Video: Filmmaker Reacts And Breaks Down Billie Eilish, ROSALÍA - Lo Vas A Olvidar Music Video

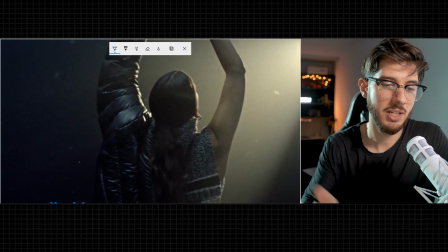First of all, we're having this really nice golden source here kind of break through this haze, and this time it looks like a pretty hard light. So we've moved from more of a soft source into a more spotlight type of light, and it's breaking through this more cooler ambience.
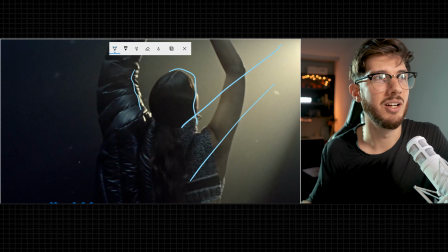Really cool. I love these complementary colors.
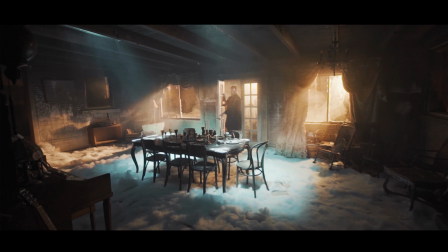I've done some music videos with a similar idea in terms of color palette and in terms of bringing in more golden and warmer rays into a cold environment.
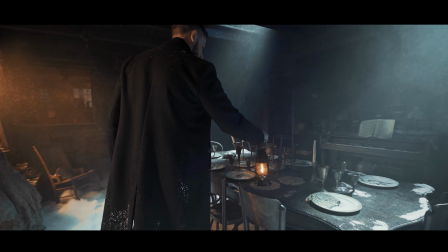That contrast always plays well. But also I want to point out that there's a lot of particles in the air,
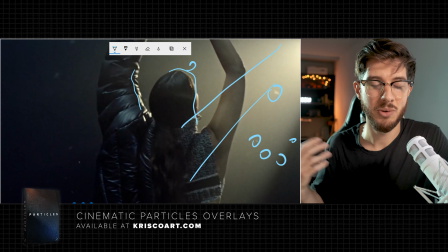and this kind of follows a theory and an idea of what makes something cinematic,
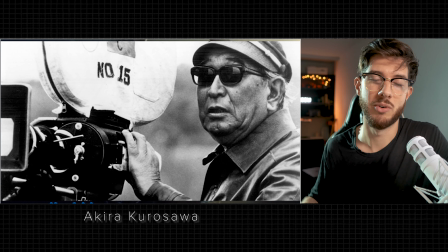and one of the masters of this idea was Akira Kurosawa. If you've seen Seven Samurais or other just masterful pieces of work from him.
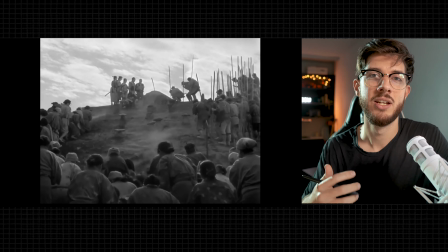He uses a lot of particles and natural elements such as wind to add movement within the frame and add depth within the frame.
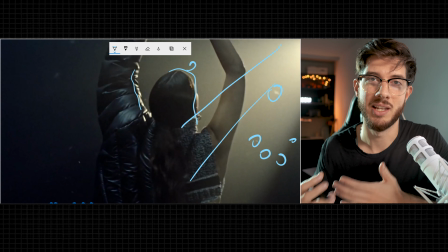And having all these elements, it just elevates the level of interest and just makes the shot a lot more dynamic.
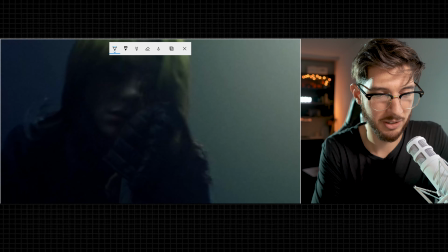Really cool, probably Steadicam work going on here. Again, you see, okay, here's another thing.
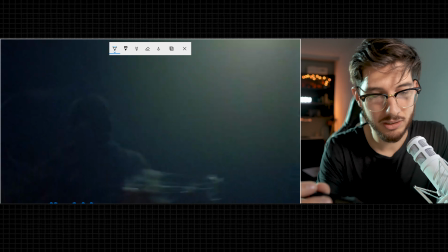I'm gonna pause that. It's probably a bad place to pause it.
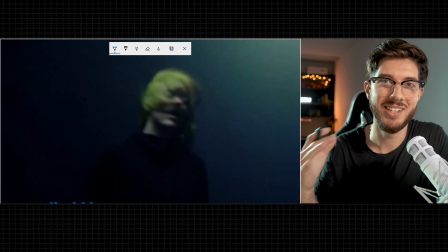Now, here's another really cool visual trick that, again, is sticking to things that can happen in camera.
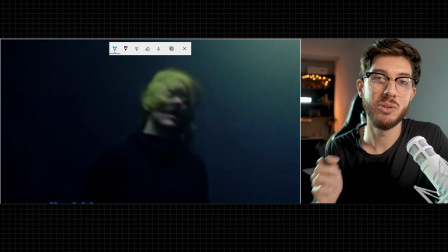And this can be done, of course, with a film camera, but you can also do this with a mirrorless camera, such as an A7S. And that is lowering the shutter speed well below what your frame rate is.
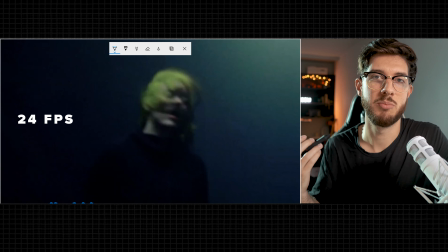So sometimes if you're shooting at 24 frames per second, you want to have your shutter speed be at 48 or 1/48th of a second,
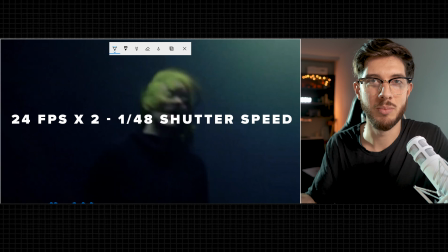just because the general rule of thumb is that you want to double what your frame rate is.
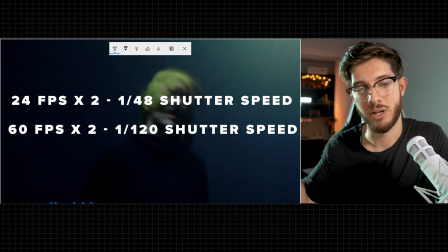So if you go into slow-mo, you know, if you're doing 60 frames a second, you want to crank up your shutter speed to at least 120 and so on.
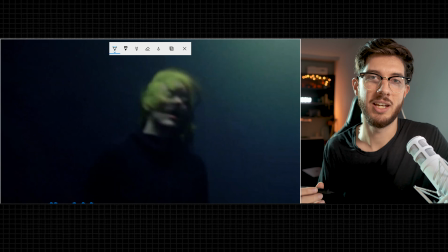But if you go the opposite direction, you can start to get this really interesting motion blur and this kind of choppiness effect to it that, again, you can replicate with your mirrorless DSLR. Now, it isn't really possible to do with a regular DSLR because you can't really go below
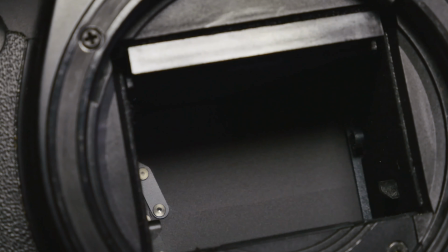the frame rate with your shutter because it is a mechanical shutter, but with a mirrorless camera, you can actually have it both ways.
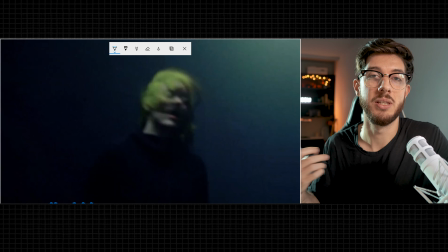It can be completely digital. So that's what allows you to kind of go below to probably, this looks like between 1/15th or 1/30th of a shutter. And that gives you this really interesting motion blur. Let me do it right now, actually.
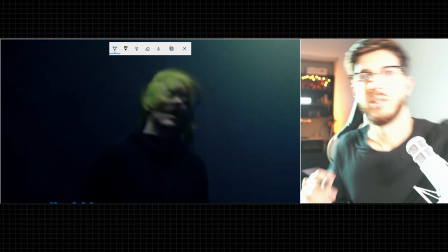If I crank this down, see this motion?
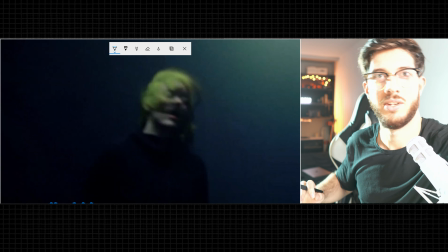Woo! It looks all smeary and cool. Obviously, you have to compensate the exposure, but you get the idea.
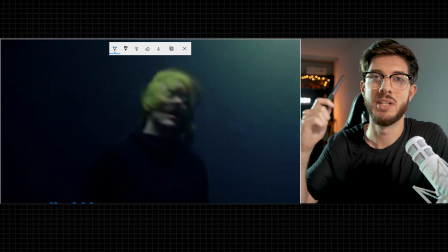It's a super interesting in-camera effect, and they're also pairing this with the double exposure effect that they've previously introduced, and they're also adding some strobe to the lighting.
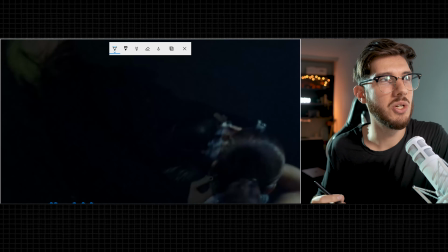And all of this, when it comes together, it really just gives this visceral feel, and it's just super cool.
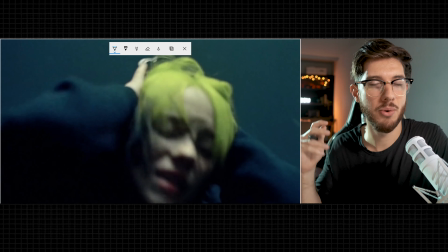And the best part of this is that they're not throwing it all at you at once.
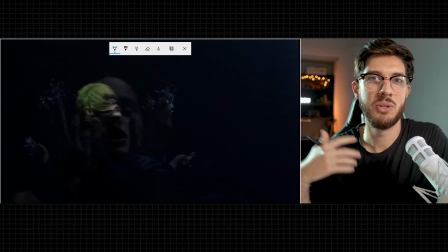They've built up to this moment, to these effects, so that when they're happening, it's just beautiful and it's not jarring at all.
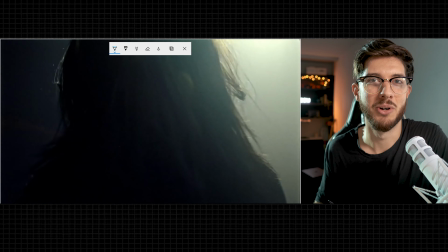It's just really masterful work. Really love this video.
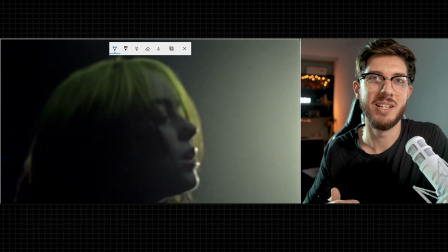It's super simple, but you know, in its simplicity, it's still genius, and it's super awesome.
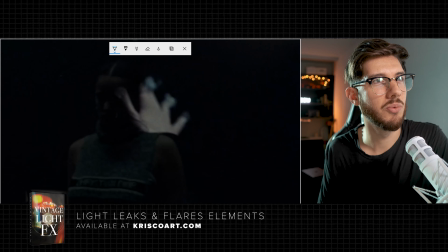Got some lens flare. I wonder what lenses they use for this. It looks beautiful.
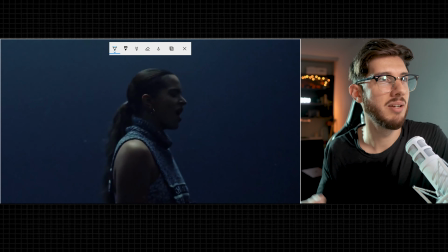Again, we have particles, we have that same moody lighting, mostly backlit,
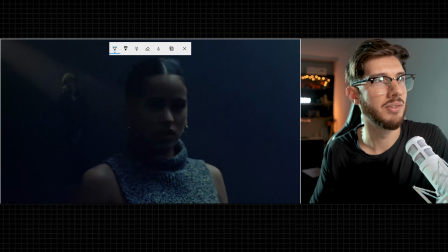just playing with the silhouette coming in and out of that vibe, and it's just amazing.
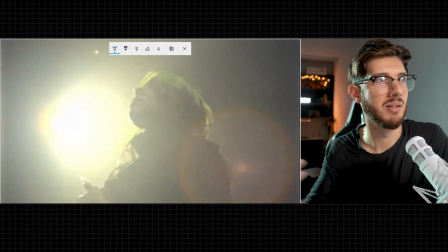You see that spotlight again, playing with backlighting and bouncing some light back into her face just to get some detail,
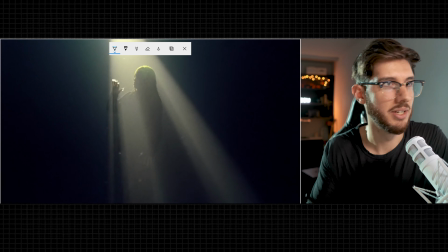and you have those particles floating all around, and look at that. Look, let me just pause real quick.